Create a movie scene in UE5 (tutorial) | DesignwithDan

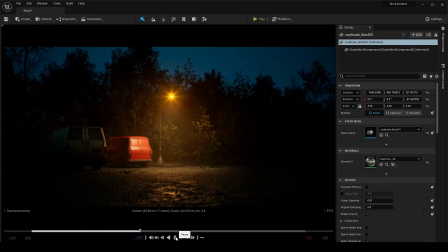(0:19)
Hey everyone, in this video I will break down the scene and go through all the steps I did for this scene.
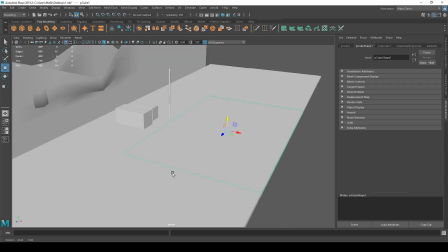(0:25)
Before we jump in, just to let you know I am using Maya for basic blocking and for the other assets like cars, lamp, street props.
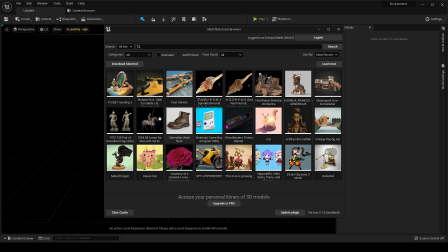(0:32)
For all of these I am using Sketchfab and Quixel plugin. If you want to know more about the Sketchfab plugin, do check out this video on my channel.
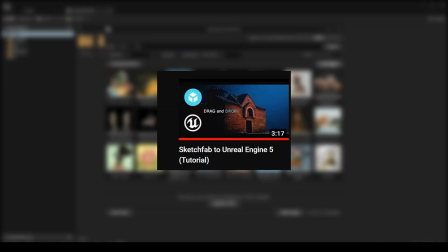(0:40)
Link in the description. To create my own custom textures I am using Quixel Mixer.
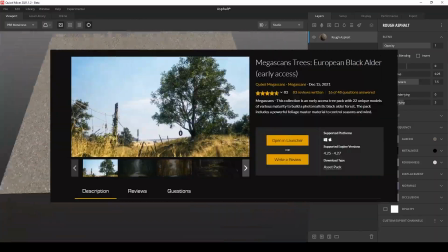(0:45)
And last but not least, this free tree pack from Marketplace. Link in the description.
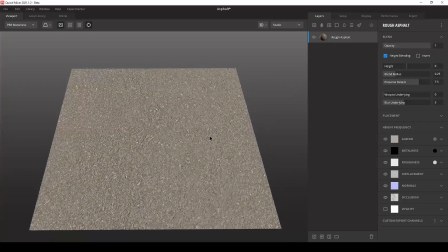(0:50)
Let's start it. To keep the textures customizable and seamless, I will be keeping the same asphalt texture as a base and then add the other details on top of it.
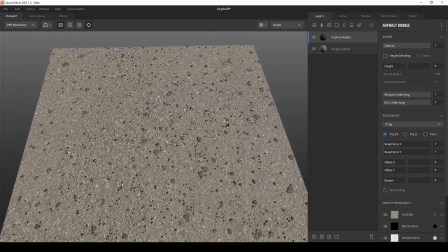(0:58)
To give more details on the base texture I am adding some rubles so it doesn't look flat and boring when I enable the displacement.
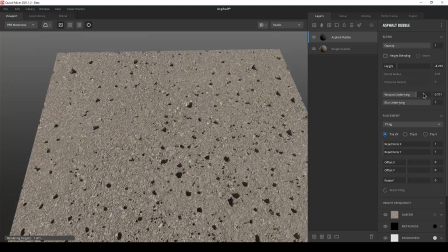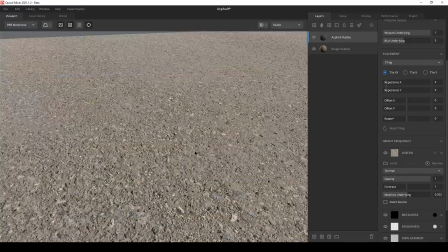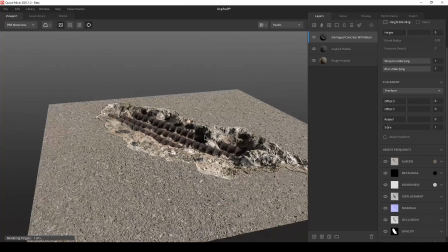(1:19)
For the second variation I am placing this huge crack and making sure it doesn't go beyond the texture boundaries. Otherwise it will cause issues when I displace.
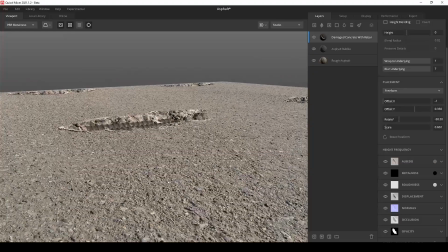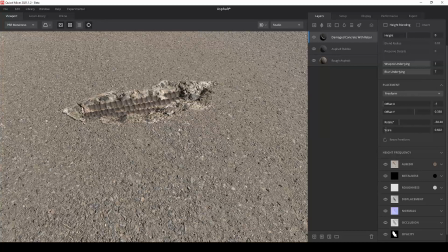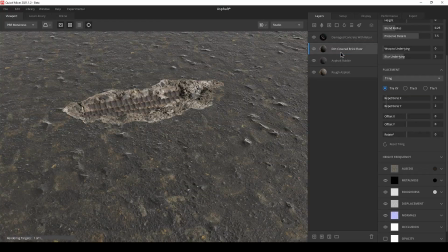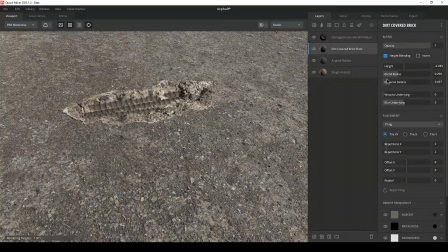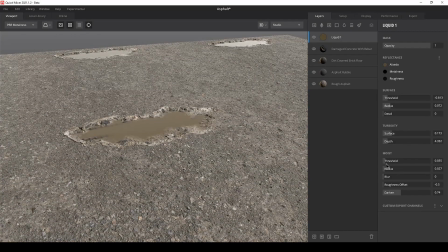(1:50)
I am also adding some wetness on the ground. This is very common in movies, to add more details on the ground instead of boring flat surface.
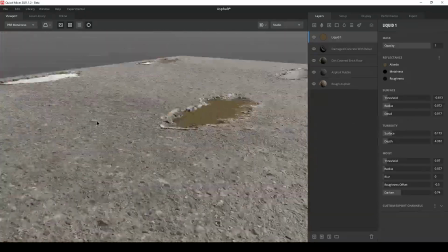(1:58)
If you want to add this filter, make sure you keep it for all the variation. Otherwise it will cause the seams in the reflections.
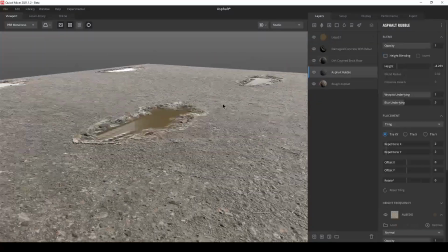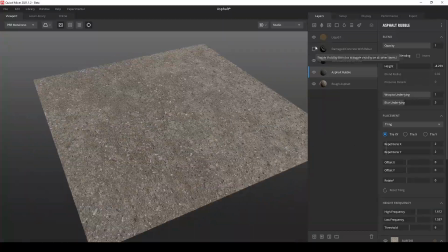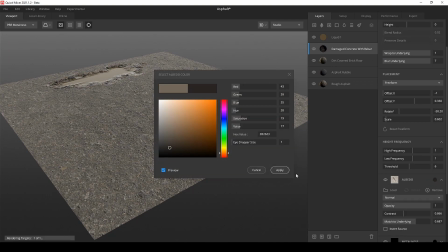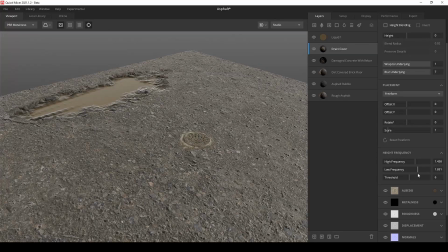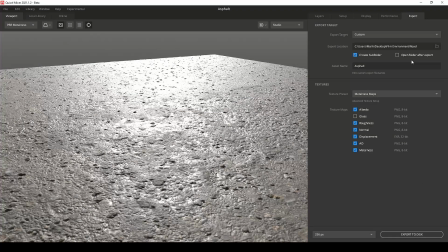(2:39)
I think 3 variants are good enough for this. All I have to do now is export these 3 variants separately.
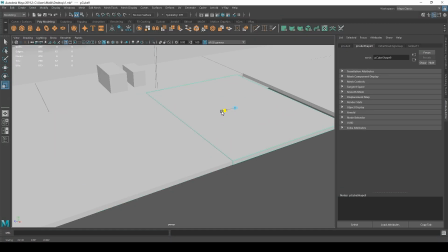(2:50)
This is the simple scene I block out in Maya. All I need to do is add those textures on it which I created and then modify these cubes according to them.
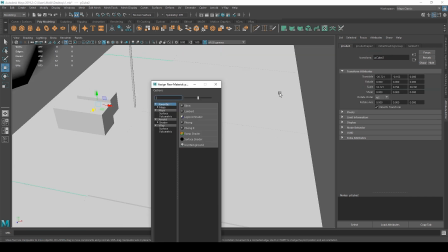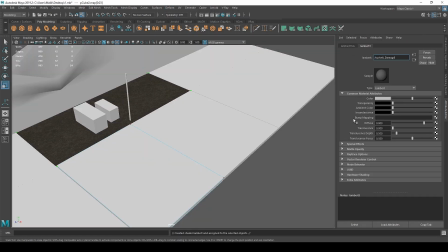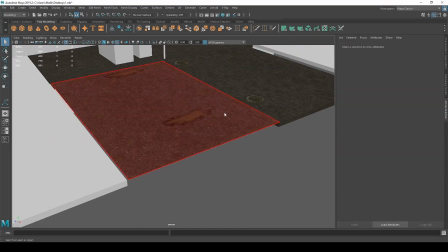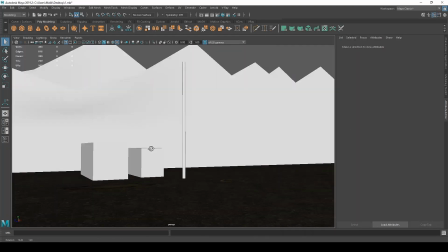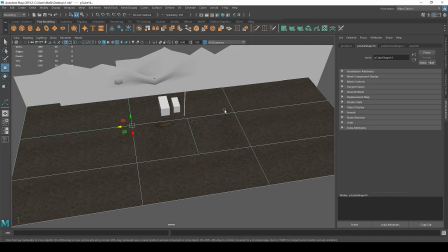(3:41)
Before exporting, make sure these geometries have some supporting subdivisions for better displacement.
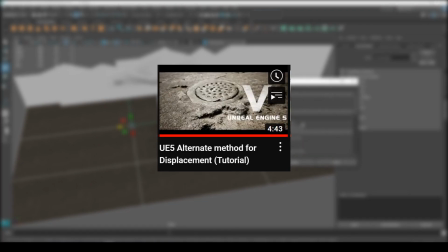(3:45)
And if you are wondering how I will displace it in Unreal Engine 5, do check out this video.
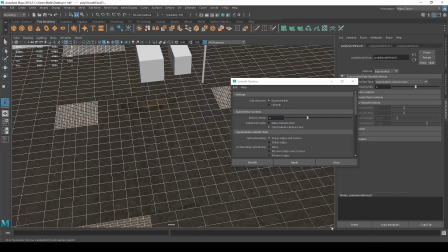(3:50)
Link in the description.
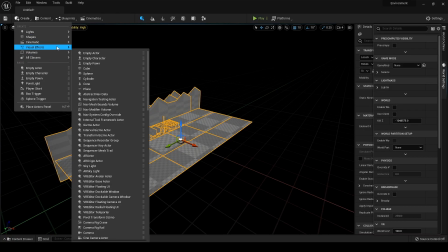(3:56)
After importing in Unreal, I realized that I forgot to scale the scene in right proportions.
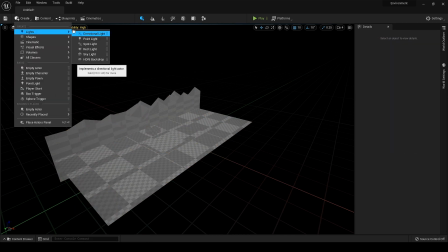(4:01)
So just a little tip: add the player and then scale according to it.